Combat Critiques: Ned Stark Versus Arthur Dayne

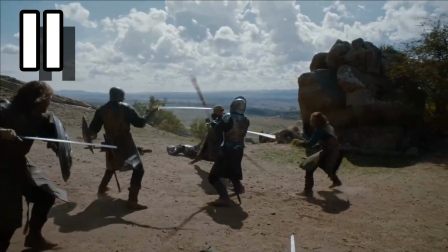[8:13]
Ned and the remaining guy simply stand there, waiting until the first two stumble for some reason before moving in.
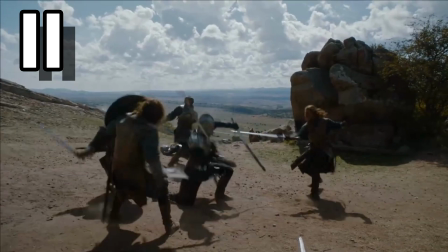[8:20]
Ned actually tries to strike, but his friend over there gets cold feet after Dane changes the angle of his attack.
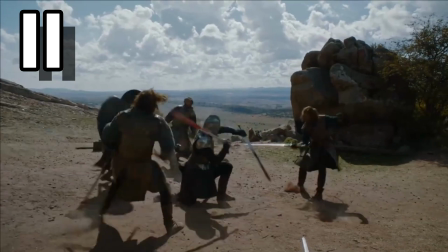[8:27]
I don't really like how Dane dropped down like that. If he'd been rushed then he'd have been taken down to the ground and killed. For that matter, why didn't he and his now dead friend use the tower to their advantage?
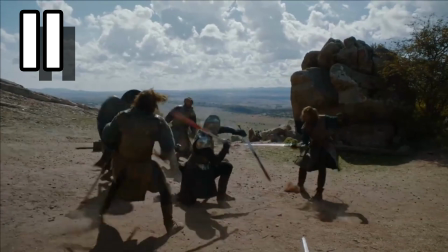[8:41]
They could have faced Ned and his gang one at a time, instead they just stood around in the open while at a numbers disadvantage.
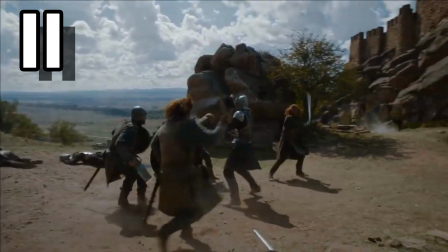[8:49]
Ned and his team then foolishly give Dane an opening to fall back through which he takes, attacks, forcing them to attack him from the front and sides as opposed to from all sides.
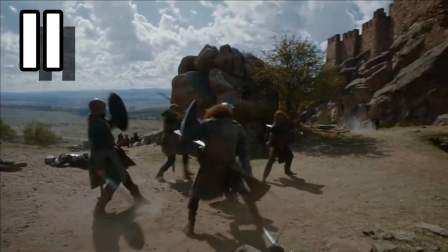[9:00]
One of Ned's men gets between Dane and the camera, so it's difficult to see exactly what happens,
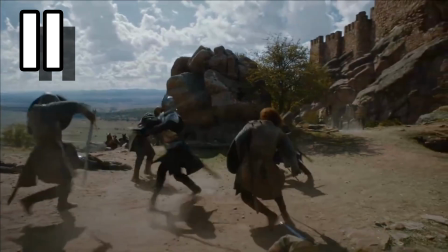[9:07]
but Dane then rushes one of their number, forcing him onto the defensive and falling back.
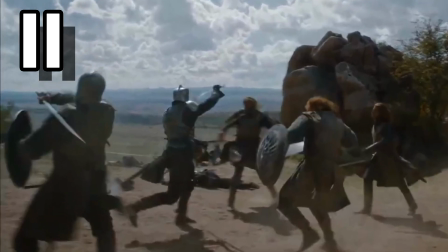[9:12]
Dane crosses his weapons again, and just look at how far this guy winds back!
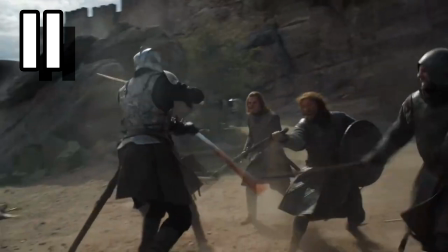[9:18]
Oh wow, that's atrocious! But now, all of Dane's opponents are in front of him, and they're not using their numbers advantage at all.
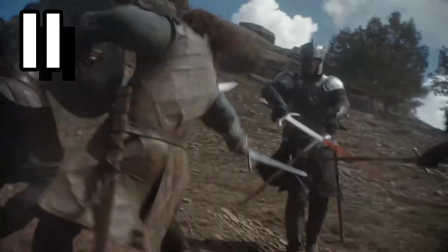[9:27]
Dane even performs an X-block, which I'm not a fan of. You don't need both of your weapons to block a single one. That defeats the point of dual wielding.
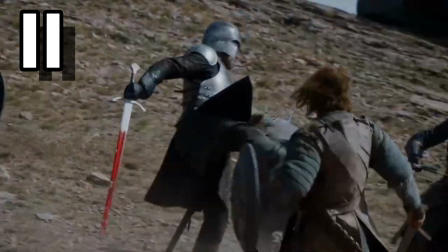[9:42]
Dane then kicks one man over while flourishing again, and Ned's group make no effort to attack him while he was exposed.
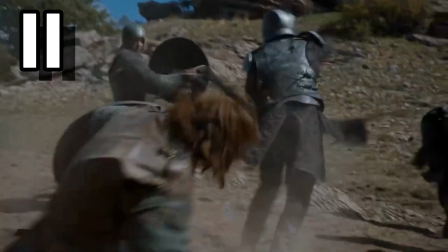[9:49]
This gives Dane the opportunity to do a complete 360 degree spin
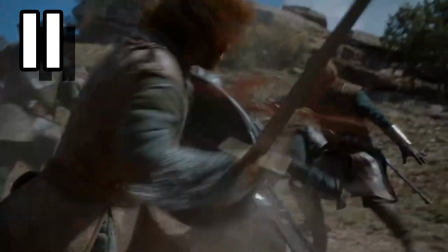[9:54]
while they're too scared to approach him and thus he ends the man who he just kicked.
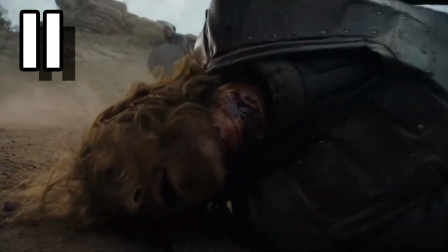[9:59]
Now it's a 3v1. I would also like to point out that a throat wound like that is not an instant death like media portrays. That wound would take several minutes to kill the victim who would not be having a good time at all. That is a terrible way to go.
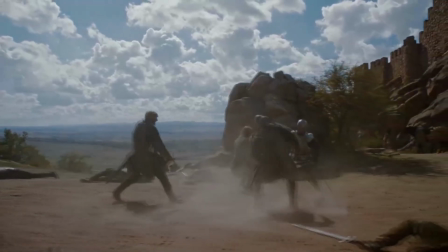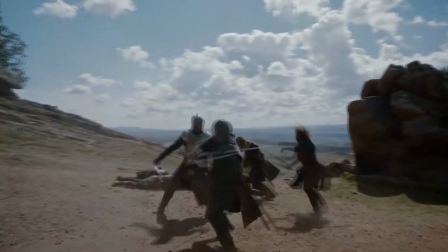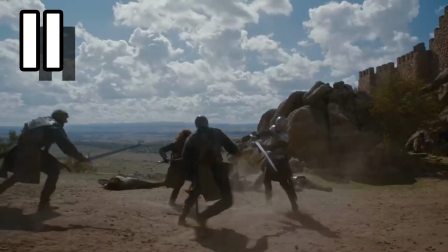[10:26]
Ned and one other guy then try to rush Dane, while the guy with the head wrap shuffles along in the background. Dane keeps crossing his weapons, but at this point I've already stated how bad of an idea that is.
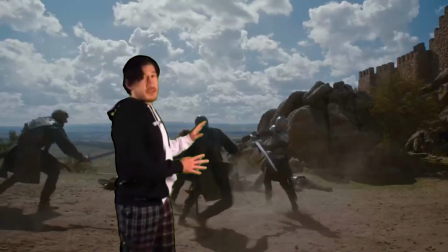[10:41] You don't want to be like this. This is disgusting. This is awful in every way. If I could kill it, I would. But I legally can't.
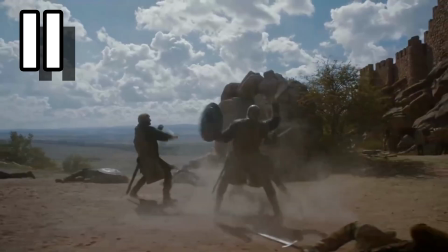[10:50]
The actors then move between Dane and the camera again, which then quickly cuts so that we can't see exactly what's happening,
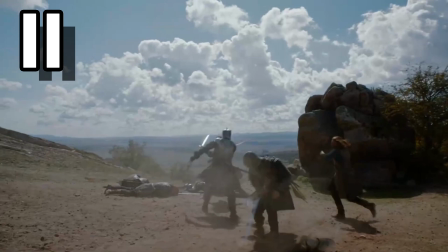[10:58]
but when we get another good look, it appears as though Dane cut one man's arm as he drops his shield a few moments later. We didn't get a good look, so it's difficult to say.
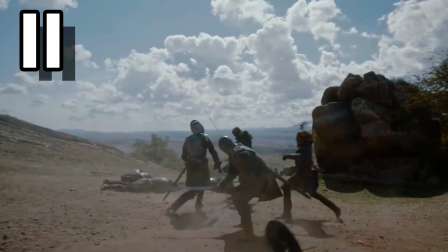[11:09]
Ned and the other man are making wild and uncontrolled swings and thrusts, making it easy for Dane to deflect them.
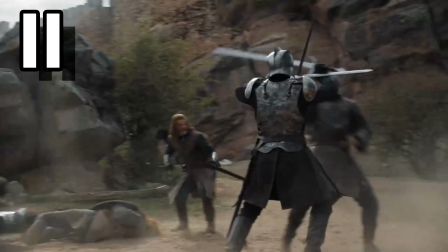[11:16]
Dane then catches his opponent's weapon between both of his, which is a bit unnecessary,
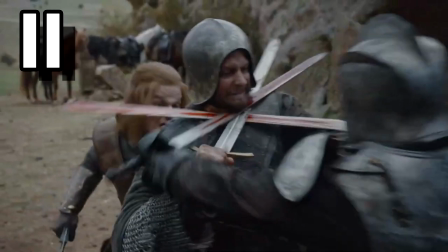[11:21]
but he does force the man between himself and Ned, preventing the latter from striking him while he executes the first man.
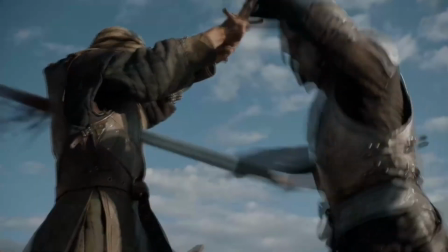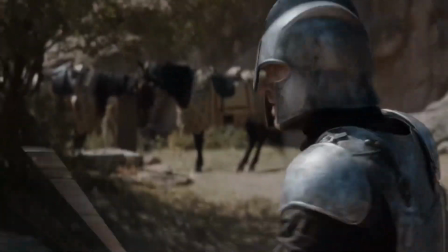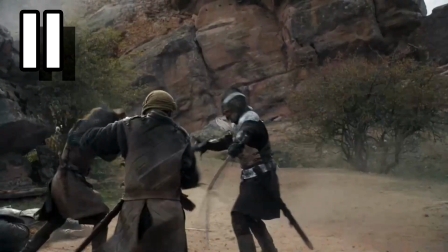[11:40]
2v1 now. This fight was supposed to make Arthur Dayne look unstoppable, but really it's just made Ned and his guys seem like chumps. They don't look like they have any clue what they're doing at all.
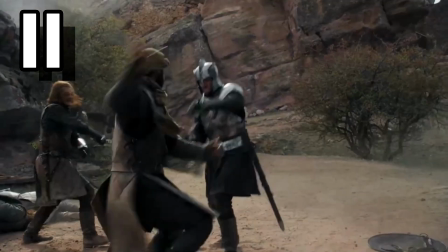[11:53]
Ned and the remaining man try to attack Dayne at the same time, but Ned quickly gives up and Dane finally demonstrates proper dual wielding technique.
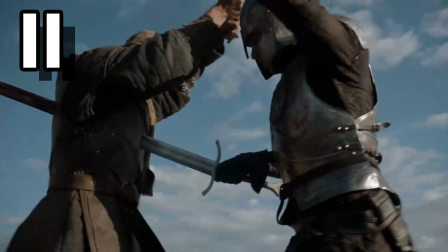[12:02]
Look at this block encounter, that's what I like to see. Admittedly this is also a lightsaber like move, going through everything on this man, but so be it. Similarly to when Dane's companion killed the other man, this was Ned's chance to attack while Dane had a weapon lodged in the enemy.